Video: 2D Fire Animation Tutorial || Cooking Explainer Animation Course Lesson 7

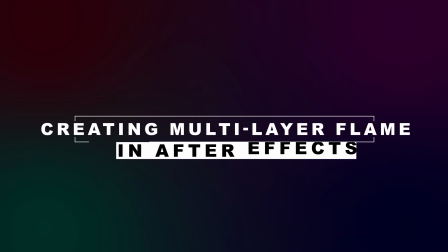247s
Okay, now let's create another layer of the flame.
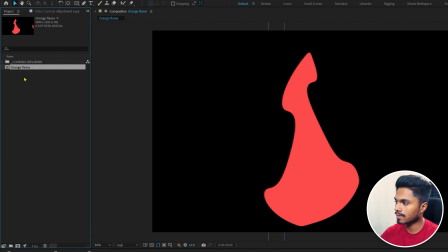251s
So go to the project panel, select this orange flame composition, duplicate this composition here in the project panel, and let's name it yellow flame.
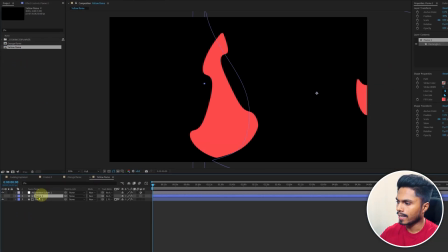259s
Let's open the composition window, and I'm just going to modify the shape path a little bit. So I'm just going to widen up this
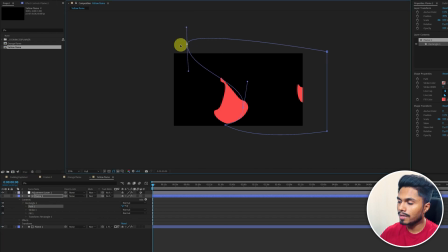269s
flame from both the sides so that the tip of the flame is a bit lower than the orange flame.
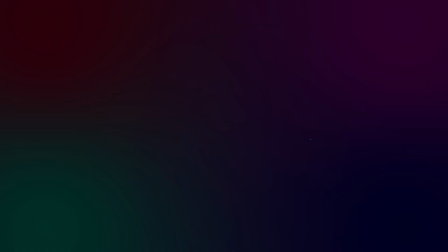278s
And let's change the fill color to yellow. Now let's add these flames to the original composition.
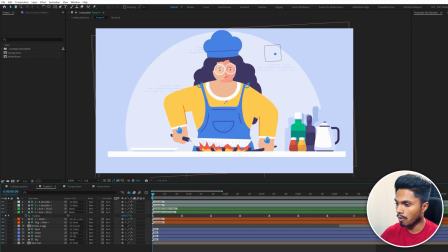285s
So get back to the frame 4 and let's turn off shy. And here we have the fire layer. Let's unlock and pre-comp it. Let's get inside the composition.
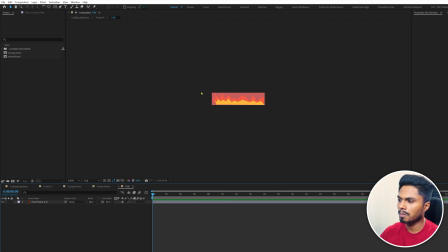296s
And also let's scale up the composition resolution. So go to composition settings and just scale up the width and height.
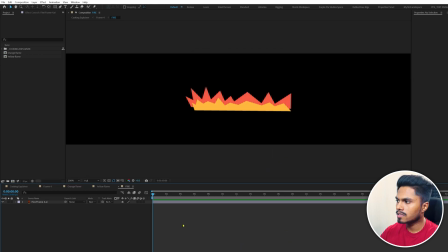306s
Maybe change the background color to black. Okay, now let's bring the orange flame first and place it on top of this fire layer.
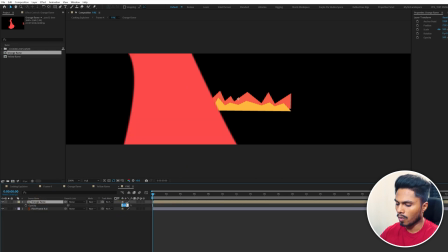314s
Let's decrease the opacity for now to about 60% and let's scale it down.
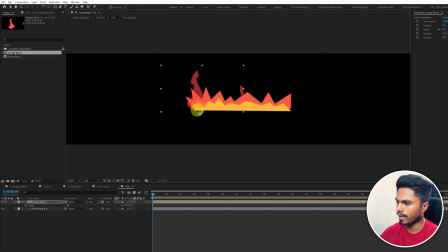320s
And I'm just going to reposition it, maybe move the anchor point at the bottom, and let's scale it down. Of course, we have to remove this. So for that, I'm going to select the pen tool and draw a shape path around this flame.
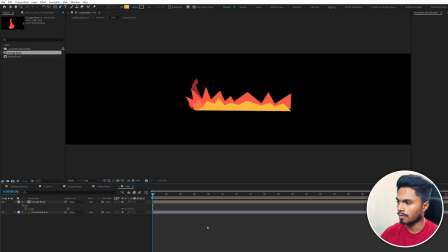336s
That is it. And now this extra shape is gone. Okay, now let's bring back the opacity to 100%.
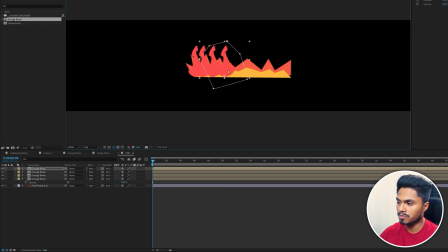344s
And now I'm just going to duplicate the flame layer multiple times and reposition it to cover the entire flame.
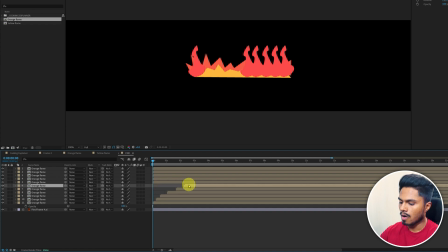353s
Okay, now I'm going to offset the layers by few frames from each other so that all the frames have some randomness in between each of the flame layers. Or else if all the flames are animated in the same way, it would look a bit weird. And you can offset the layers randomly.
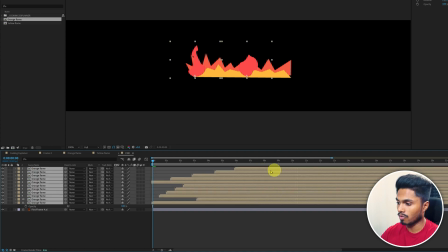369s
There's no proper rule to offset the layers for random animations like this.
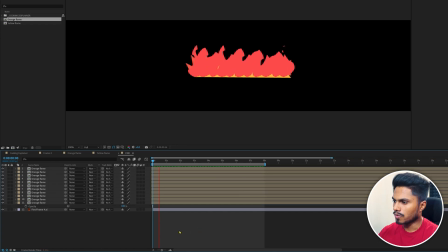374s
Okay, so this is how it looks now. Now again, let's bring the yellow flame on top of this orange flame and let's follow the exact similar process.
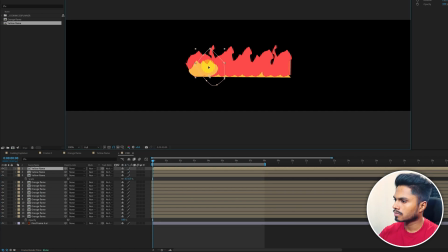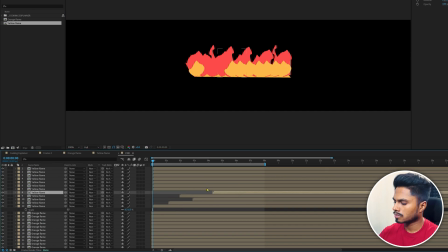And this is how it turns out. Of course, if you want, you can apply a few more effects to make it look even more interesting.
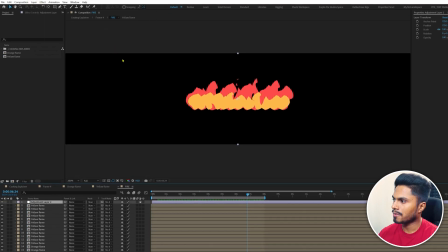407s
Like let's add a new adjustment layer and then apply radial first blur.
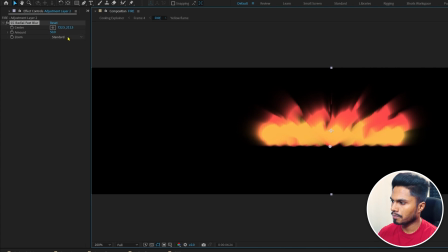415s
Let's move the center point to somewhere around here. Change the zoom to brightest, amount to about 6.
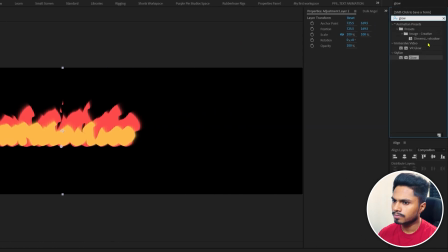424s
And let's apply glow effect. And now it looks like this.
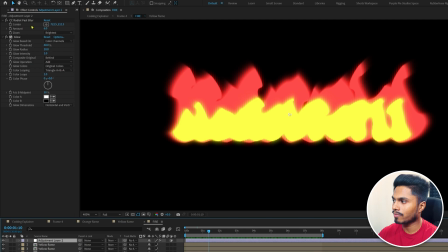431s
But for this particular project, I haven't applied this effect because if I go back to the main composition,
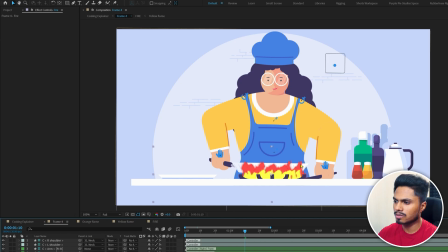438s
here you can see it is giving a blurry effect, which is not matching with the overall style of our animation.
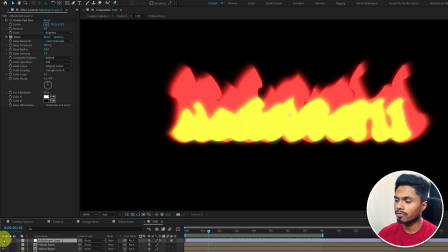445s
So for that reason, I haven't applied this technique. But if the background is dark, this kind of effects actually looks better.
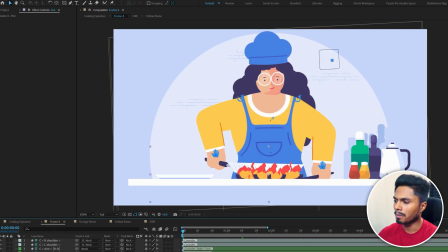453s
And let's check it out from the main frame for one last time.
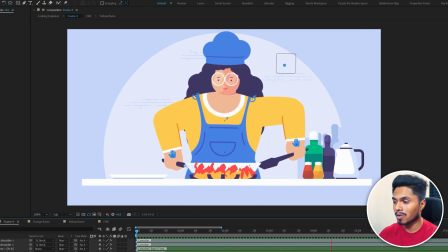461s
Alright, so with this scene animation is also done. And that's the end of this video. In the next lesson, we will learn how to seamlessly transition between the scenes using match cuts. So that is it. I will see you in the next one. Until then, goodbye.